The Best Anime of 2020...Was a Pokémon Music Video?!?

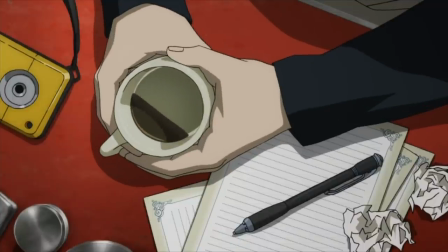[0:00]
Rie Matsumoto can't keep getting away with this, I keep giving her anime of the year on these Bump of Chicken projects while desperately waiting for her to sit in the
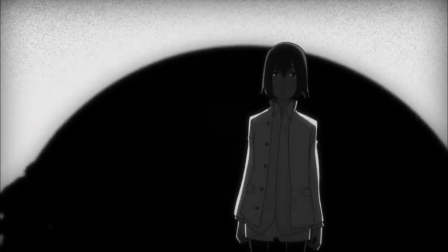[0:08]
director's chair on a movie or a TV show and it feels like it's never going to happen.
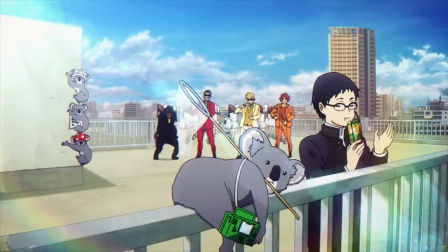[0:13]
Almost two years ago we metaphorically sat here and talked about the best anime of 2018, Rie's latte chocolate ad with Bump of Chicken Shinsukai.
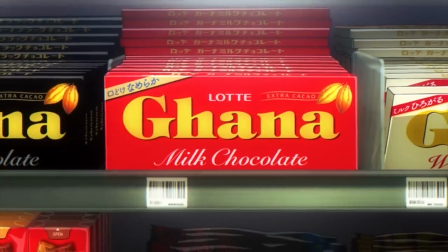[0:22]
And between now and then, Rie's new anime production total is...nothing.
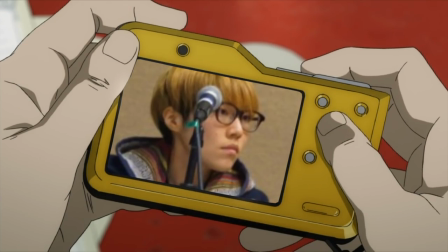[0:27]
So when my favorite living anime director busts out a new project with my favorite
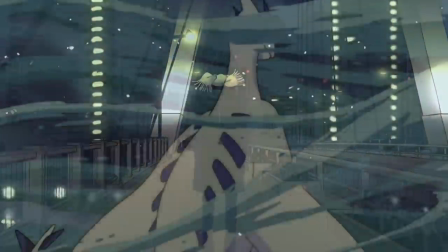[0:32]
J-Rock group and it's in collaboration with the video game franchise that defined my childhood,
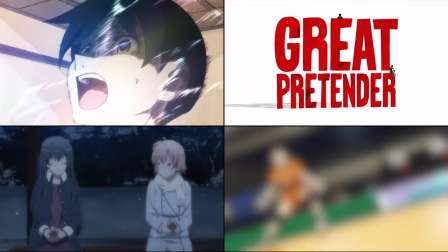[0:37]
yeah of course it's anime of the year. Kakushigoto, Great Pretender, Ore Gairus Season 3 and Haikyuu Season 4 can take a backseat it's already over.
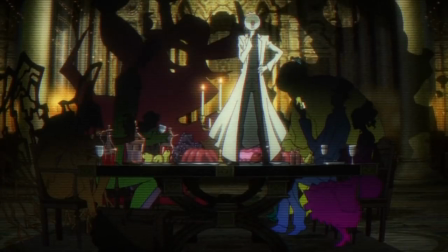[0:46]
And honestly I'd feel pretty comfortable ending the video right here just by linking you to it so that you can appreciate it and bask in its greatness,
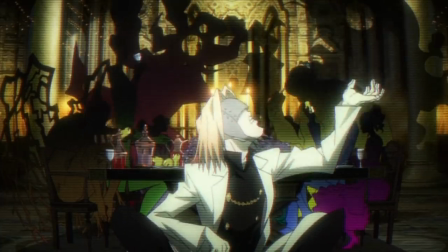[0:53]
but I'm not really gonna pass up an opportunity to talk about it either.
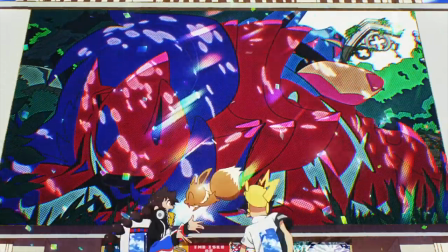[0:57]
So in this video I'd like to talk about what exactly makes Gacha so good from a visual perspective in terms of its direction,
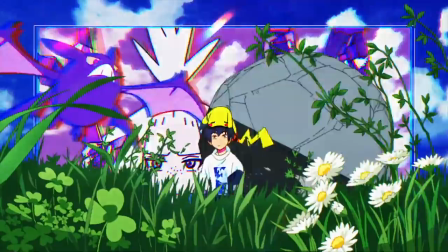[1:04]
and talk about why Rie Matsumoto's style of storytelling gives all of her works incredibly high replay value.
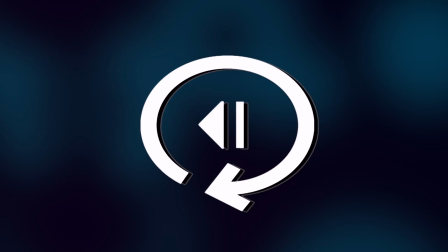[1:10]
Huh, I think that's the first time I've used the channel name to refer to its actual dictionary meaning.
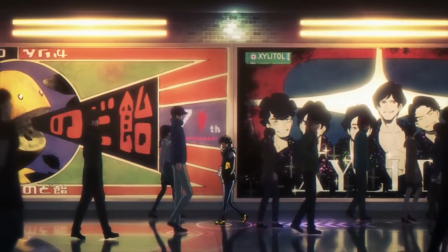[1:15]
A lot of the points I made in the latte ad video are applicable here thanks to the similar structure.
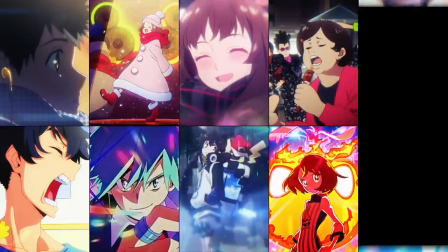[1:20]
In fact, you could chart these two projects side by side and they're nearly identical in terms of the beats.
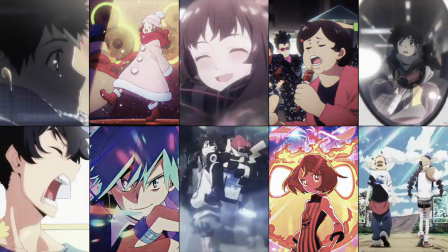[1:26]
Two high-paced sections that are highly referential to the brand, flanked on both sides by slower sections that expound on the quote-unquote storyline,
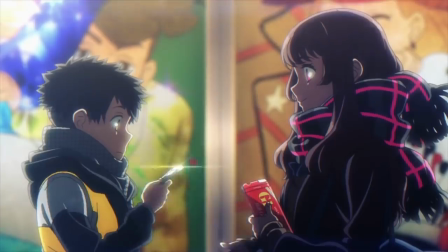[1:34]
that storyline being about two people finding each other over a shared relation to the brand, love of chocolate and their respective Pokemon partners. And a lot of people will point to certain aspects of Rie Matsumoto's directorial choices between the hyper focus on eyes,
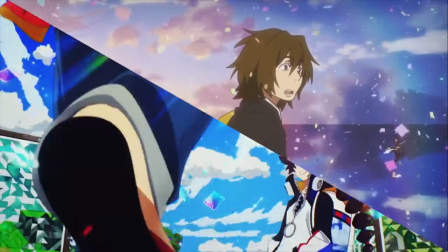[1:47]
the screens coming to life and looking over the real world, the prismatic rainbow confetti ripped straight from Kyosogiga's ending,
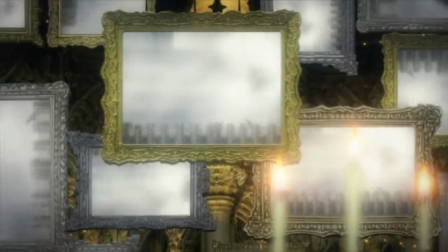[1:54]
it all screams Rie and that's even without jumping into her kekai sense and proclivities. Just watch Beyond's ED and tell me there's not a trend here.
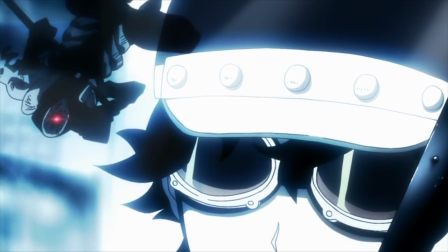[2:02]
The main thing I would like to highlight about her style here is the absolute focus on the affinity of continuum of movement which is something that we should credit to the storyboards.
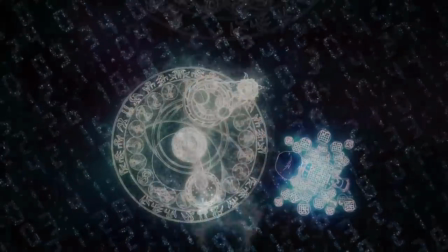[2:11]
Continuum of movement is the transition of the audience's visual attention between shots,
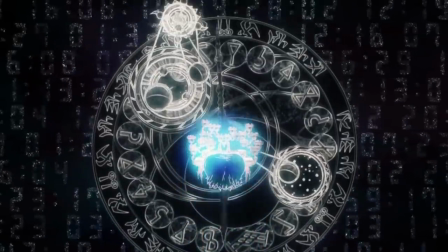[2:15]
so you can think of it like where the audience's eyes should be on screen before and after a cut happens.
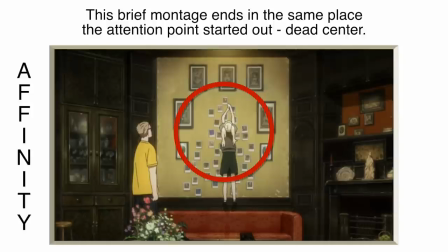[2:22]
Affinity of Continuum of Movement is when the point of attention is similar or the same between cuts, you're already looking there so you can follow what's happening easier.
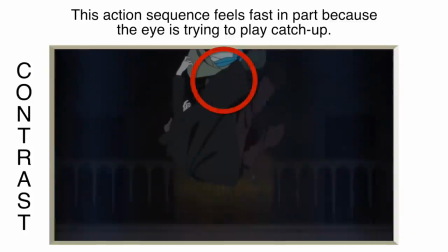[2:30]
Contrast of Continuum of Movement is the opposite, it'll take a moment for the audience to locate the new attention point, which isn't a problem in long takes.
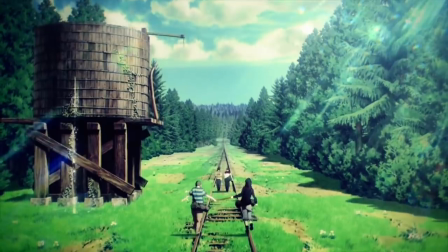[2:38]
For instance, the first two shots in this project, which are a pretty clear reference to Stand By Me, the movie that's on the television in the original Gen 1 titles,
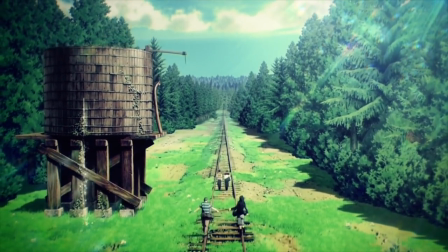[2:47]
are about 10 and 6 seconds in length respectively and there is plenty of time for your eyes to examine all of the details
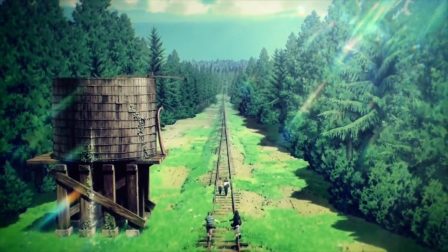[2:54]
of the shots because of that.
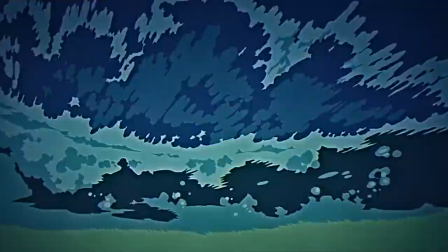[2:56]
Other parts of the animation do not have that luxury, in some of these incredibly quick sequences a character might be on screen for all of 16 frames.
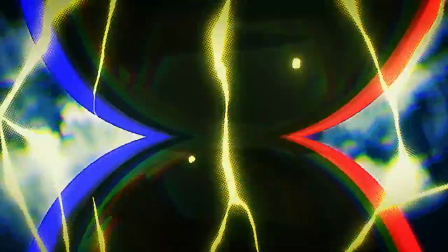[3:04]
There are some tricks that this project uses when transitioning from those slow paced sequences to the fast ones.
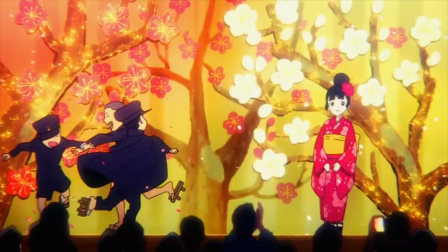[3:09]
The main things that help to grab attention from a physiological perspective are human faces, bright light, and movement.
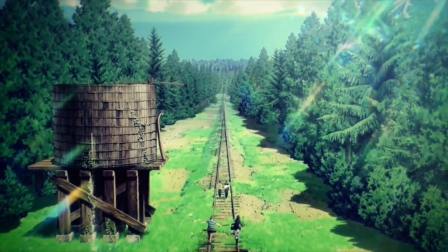[3:16]
The cut from the second shot where theoretically you could be looking anywhere gets an assist by a large human face that is brighter than anything else on screen.
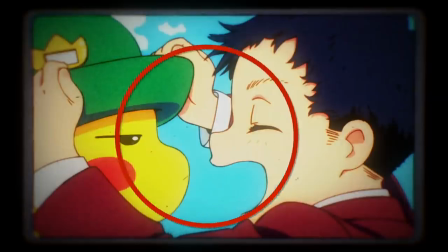[3:24]
From there you'll see Pikachu on the cut but your eyes should move to the boy again because he's brighter and familiar,
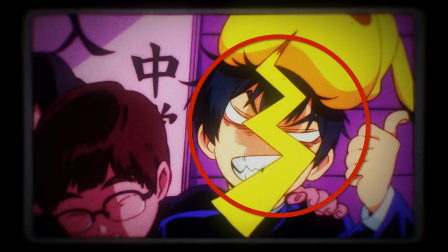[3:29]
and from there on we're on the right side of the screen where the boy and Pikachu are always the most luminescent things.
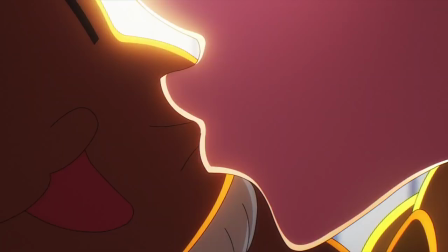[3:35]
At that point it's more or less the same pattern with the girl, except Pikachu's movement has us on the left side at the start.
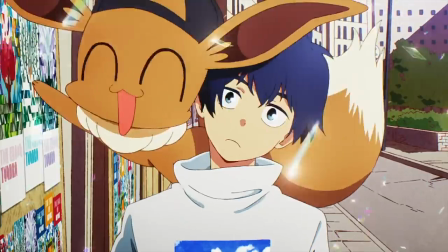[3:40]
The reason why this matters even early on is because so much of this storyline's emotional weight is predicated
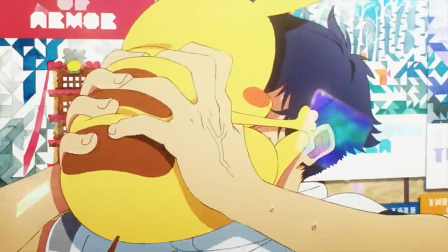[3:45]
on our knowledge that these characters have had their Pokemon partners in their lives since their earliest days, and to share one major physical trait, head resting and kissing respectively.
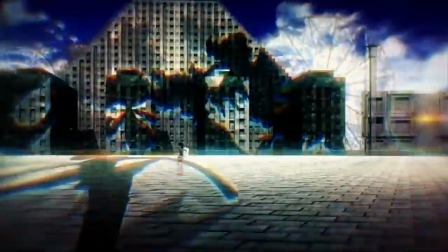[3:54]
Flipping the script entirely we have the Shadow Legendaries shot, which is a great example of contrast of continuum of movement.
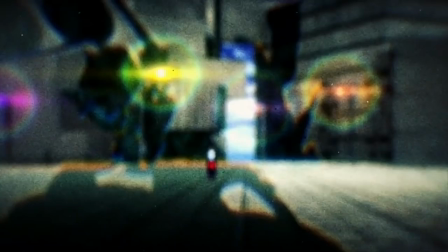[4:01]
There's a huge wipe over the screen and the following instance is blurred as though the camera is attempting to regain focus.